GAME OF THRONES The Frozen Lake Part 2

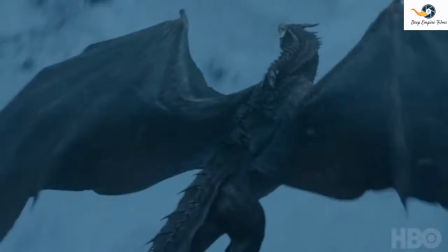[4:08]
This year, things are a little bit beefier. We have a bigger motion base. We have a bigger buck.
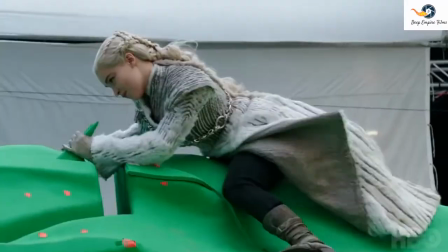[4:13]
It's a lot harder, especially for Amelia. It's one thing to act in a room with somebody and to draw on your considerable resources as an actor. It's another thing to have a situation that's supposed to incorporate the same level of emotion, but in the most artificial environment you can possibly imagine.
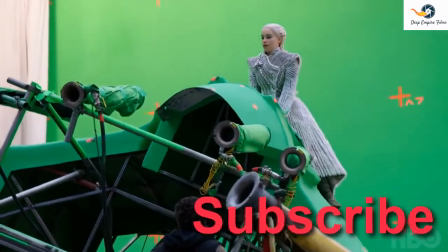[4:33]
It's the opposite of walking in costume through Iceland. You know, the harder the challenge, the more I relish it.
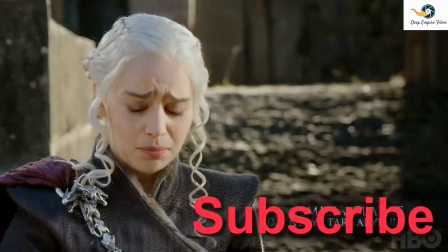[4:39]
But this
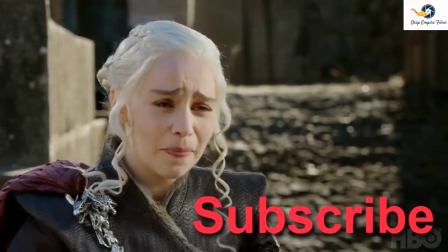[4:41]
really, you're like, can I just even maybe have like, you know, like a screen with like clouds or something?
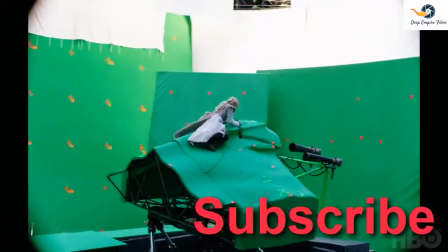[4:49]
Like, I've never flown on a dragon. And to just harness that power, can you even imagine?
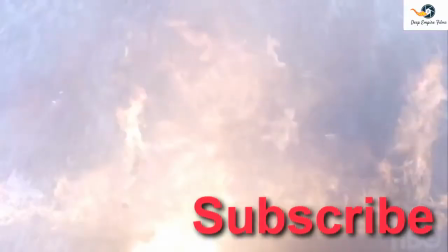[4:57]
the fire column slicing the ice, we wanted to make sure that it looked like a cutting torch, and it's exploding the ice,
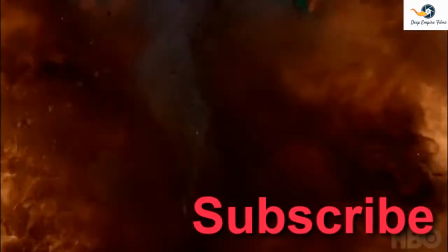[5:06]
atomizing the ice immediately.
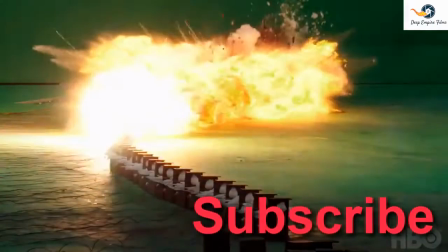[5:08]
So we worked with Sam's team again, and when you see it, it really is awesome.
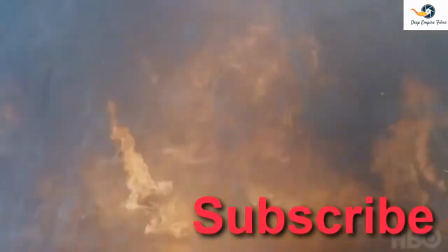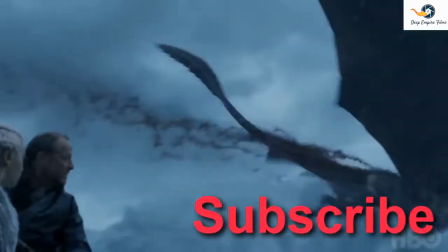We knew that the Night King would see and seize this opportunity,
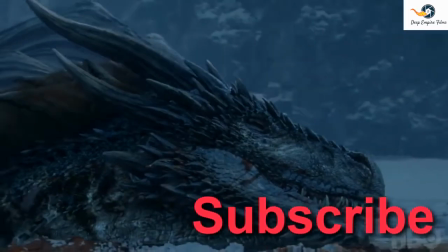[5:35]
and like to think that when the dragon dies, that it's kind of a nice 1-2 punch, because on the one hand,
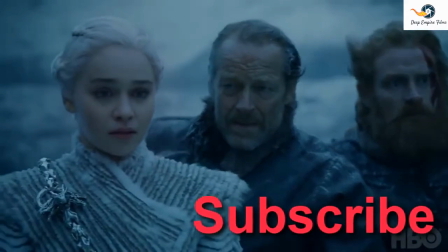[5:44]
you're just seeing the horror of one of these the three only unique, amazing beings like this in the world, going under the water and not coming up again, and you're processing that.
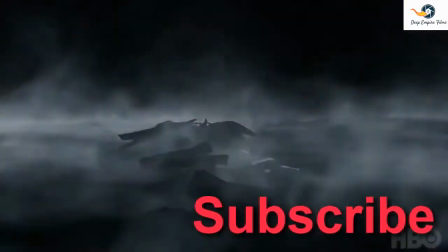[5:56]
Then you're processing something that's even worse, which is when it comes back out from under the water again.
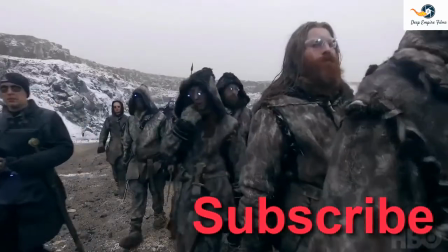[6:01]
The eyes of the White Walkers and the wights have been such a prominent feature of the show,
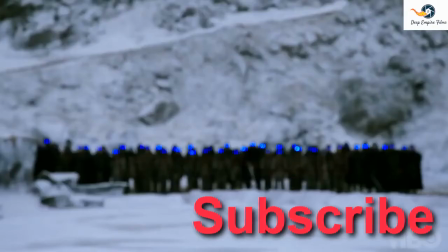[6:09]
and a lot of work has gone into the specifics of how the eyes look,
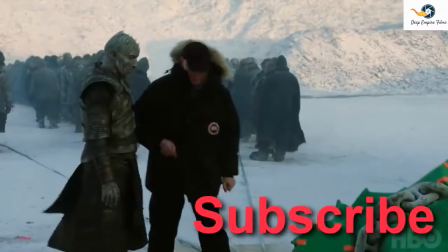[6:13]
and to see that hopefully iconic image at this point blown up to the size of a beach ball,
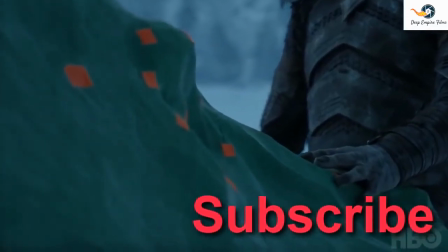[6:21]
that seemed like it was an inherently crowd-pleasingly oh shit moment for everybody.